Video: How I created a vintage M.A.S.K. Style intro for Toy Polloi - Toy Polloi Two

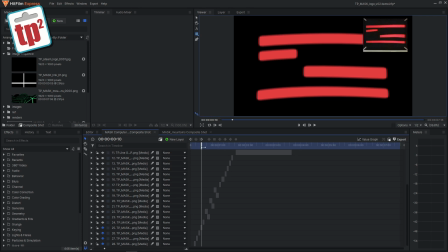So I do this for the whole shot all the way to the end.
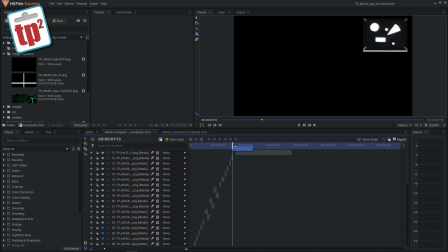So you can see there's about 15-20 times that frame appears, and you can see I have 15 or 20 layers here.
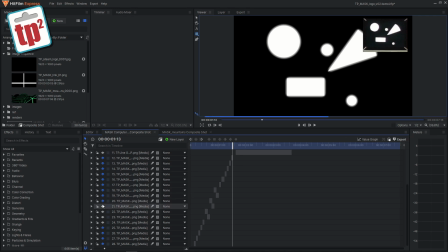If I switch them all on, this will show the full sequence, but now in high res.
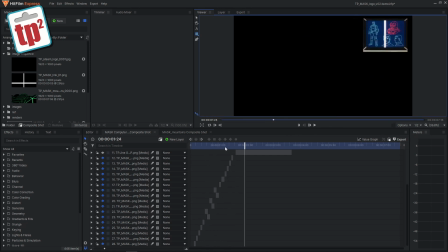So if I run through that, you can see it matches exactly what we've got in the top corner, and it's starting to look like the mask show. If I scroll up, you can now see some more frames that I've put in. So the next point in this sequence is the first frame of the character.
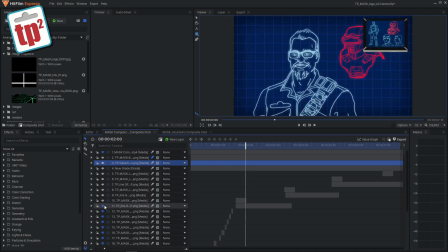So I brought in the shot of myself and we can drop that in. So you can now see that appears at the same point. I've actually added a bit of a mask to this one. You can see these black lines. I'm masking off areas because the way this white bar appears, you don't see some parts behind. So if I click on this sequence and open it up and go into the masks layer, you can see there is an animated mask.
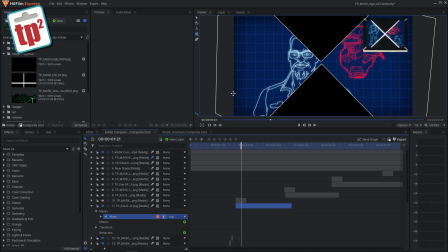I'm not going to go through how you do that. If you want to do that, there are plenty of tutorials on HitFilm, and it's quite an easy process, but you can see I've masked that off just so that it animates on and appears properly. And again, I've essentially just sort of drawn over the top of what's going on.
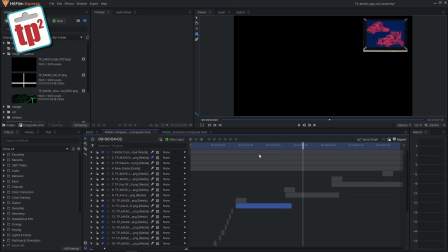We can then scroll on again, and the next frame needs to be the vehicle shot, or in my case the equipment shot.
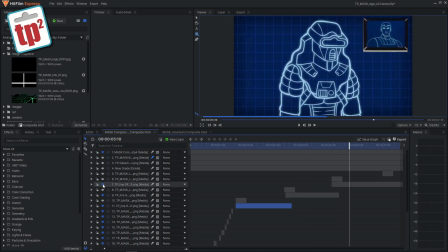So if I unhide that one, and then the final shot there will be the mask. So there we have the 3 images, and it's starting to come together nicely. nicely. You can see all of those I've put the little bit of the masking on just to hide it. We then need to bring in the white crossfade, and the way I've exported those from Photoshop, they've come out as numbered files.
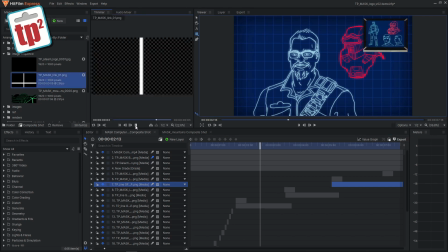So if I show you them here, I can actually play through them, and they play through as a little animation. It's a bit fast, but you can see what's going on. So I've just brought that in again, made a new layer, and I dropped that over the piece that needs to transition.
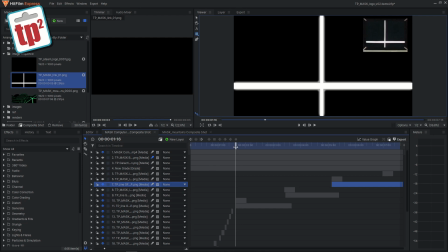I've slowed it down a bit. I think I've slowed it down to about 50% of the speed, but you can now see that that animates through and fits quite nicely. I've also added some motion trails to that, so it looks like you get sort of a crossfade between the shots. If we go into this layer, you can see that under effects I've added motion trails.
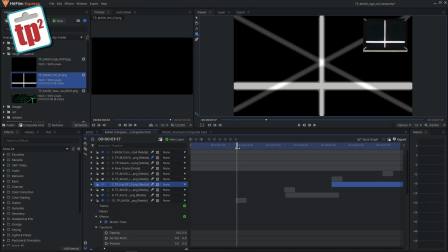It's a simple way of getting sort of frames faded on top of frames, so you get this sort of slightly cartoony effect,
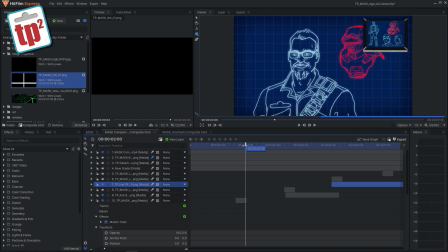but you can see that works quite nicely, and that adds to the final effect that I'm going for.
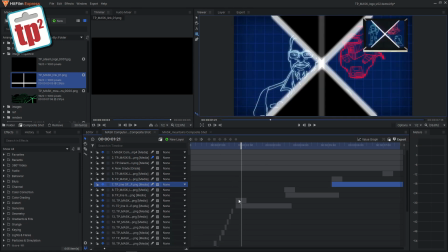So once I've got one of those working, I can then duplicate that little sequence again, and I put it over here as well above the next transition, so I'll just unhide that one and do the same on the last one.
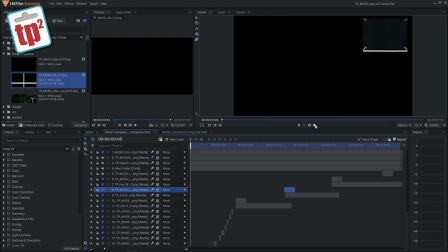So if we now play through the sequence, you'll see that we're matching the original shot quite nicely.
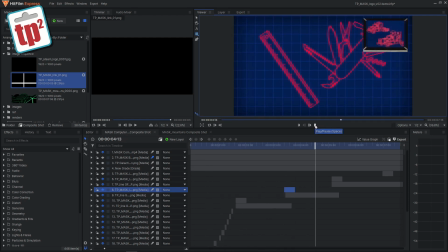We've got all the bits happening, everything transitions nicely, and it's looking really quite like the show. You'll also see on this final shot I've added a bit of a zoom, just because the original footage, you can see here that it zooms in on Bruce Sato.
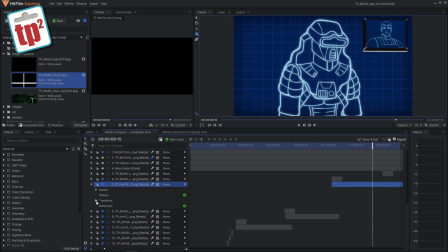So on this shot here, if we go into it, you can see under the transform section I've added a couple of keyframes. So at this point the frame is at 100%. You'll see on the left hand side it says 100%, and by the end of the sequence I've scaled it up to 110%, just so that it looks like it is zooming in.
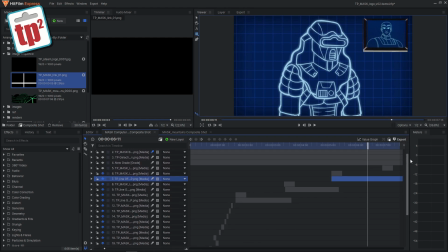So I've got a shot that I'm really quite happy with. I wanted to add a couple of final features to this just to make it look a little bit more like the show. So in Photoshop I've made myself a computer screen sort of frame, and I will unhide that. It just makes it look like this is on a computer screen. Then I've added a couple of other layers underneath that just add some more effects.
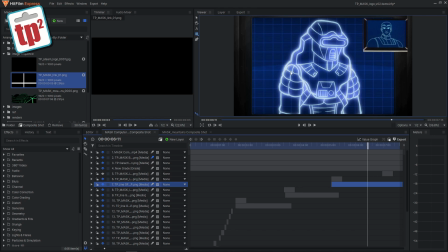So you can see I've added a bit of a glow to the screen, so it looks like there's some reflections going on, and some other very simple effects that are built into HitFilm. As I say, if you want to learn HitFilm, then there are plenty of tutorials on it, and I suggest watching all of those because they will teach you all the things you need to know about making sequences like this.
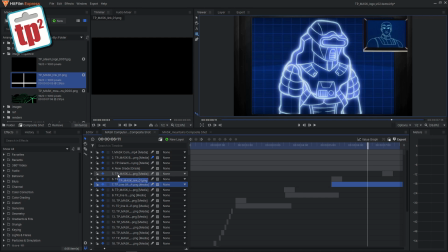I'm just today showing you how I go about the process. So we've now got this sequence. It's looking really nice.
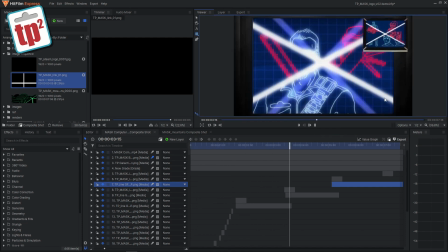If I play through it, it does look like the show. As you can see, it matches what's in the corner of the screen very nicely, and I think I'm pretty much done with that.
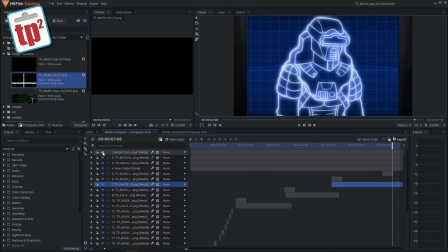So I can hide my original bit of footage there in the corner, and we're left with the final sequence.
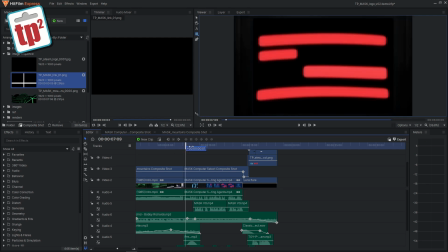So I can now switch on that little sequence that I've already dropped in here, and you can see that animates quite nicely, and it's going to look really good.
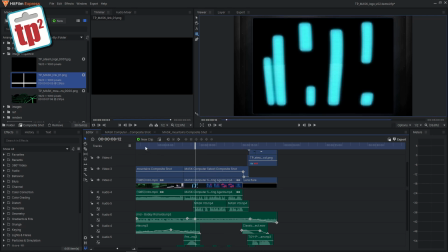The next sequence is the more complicated one because we need to recreate this little 3D animation.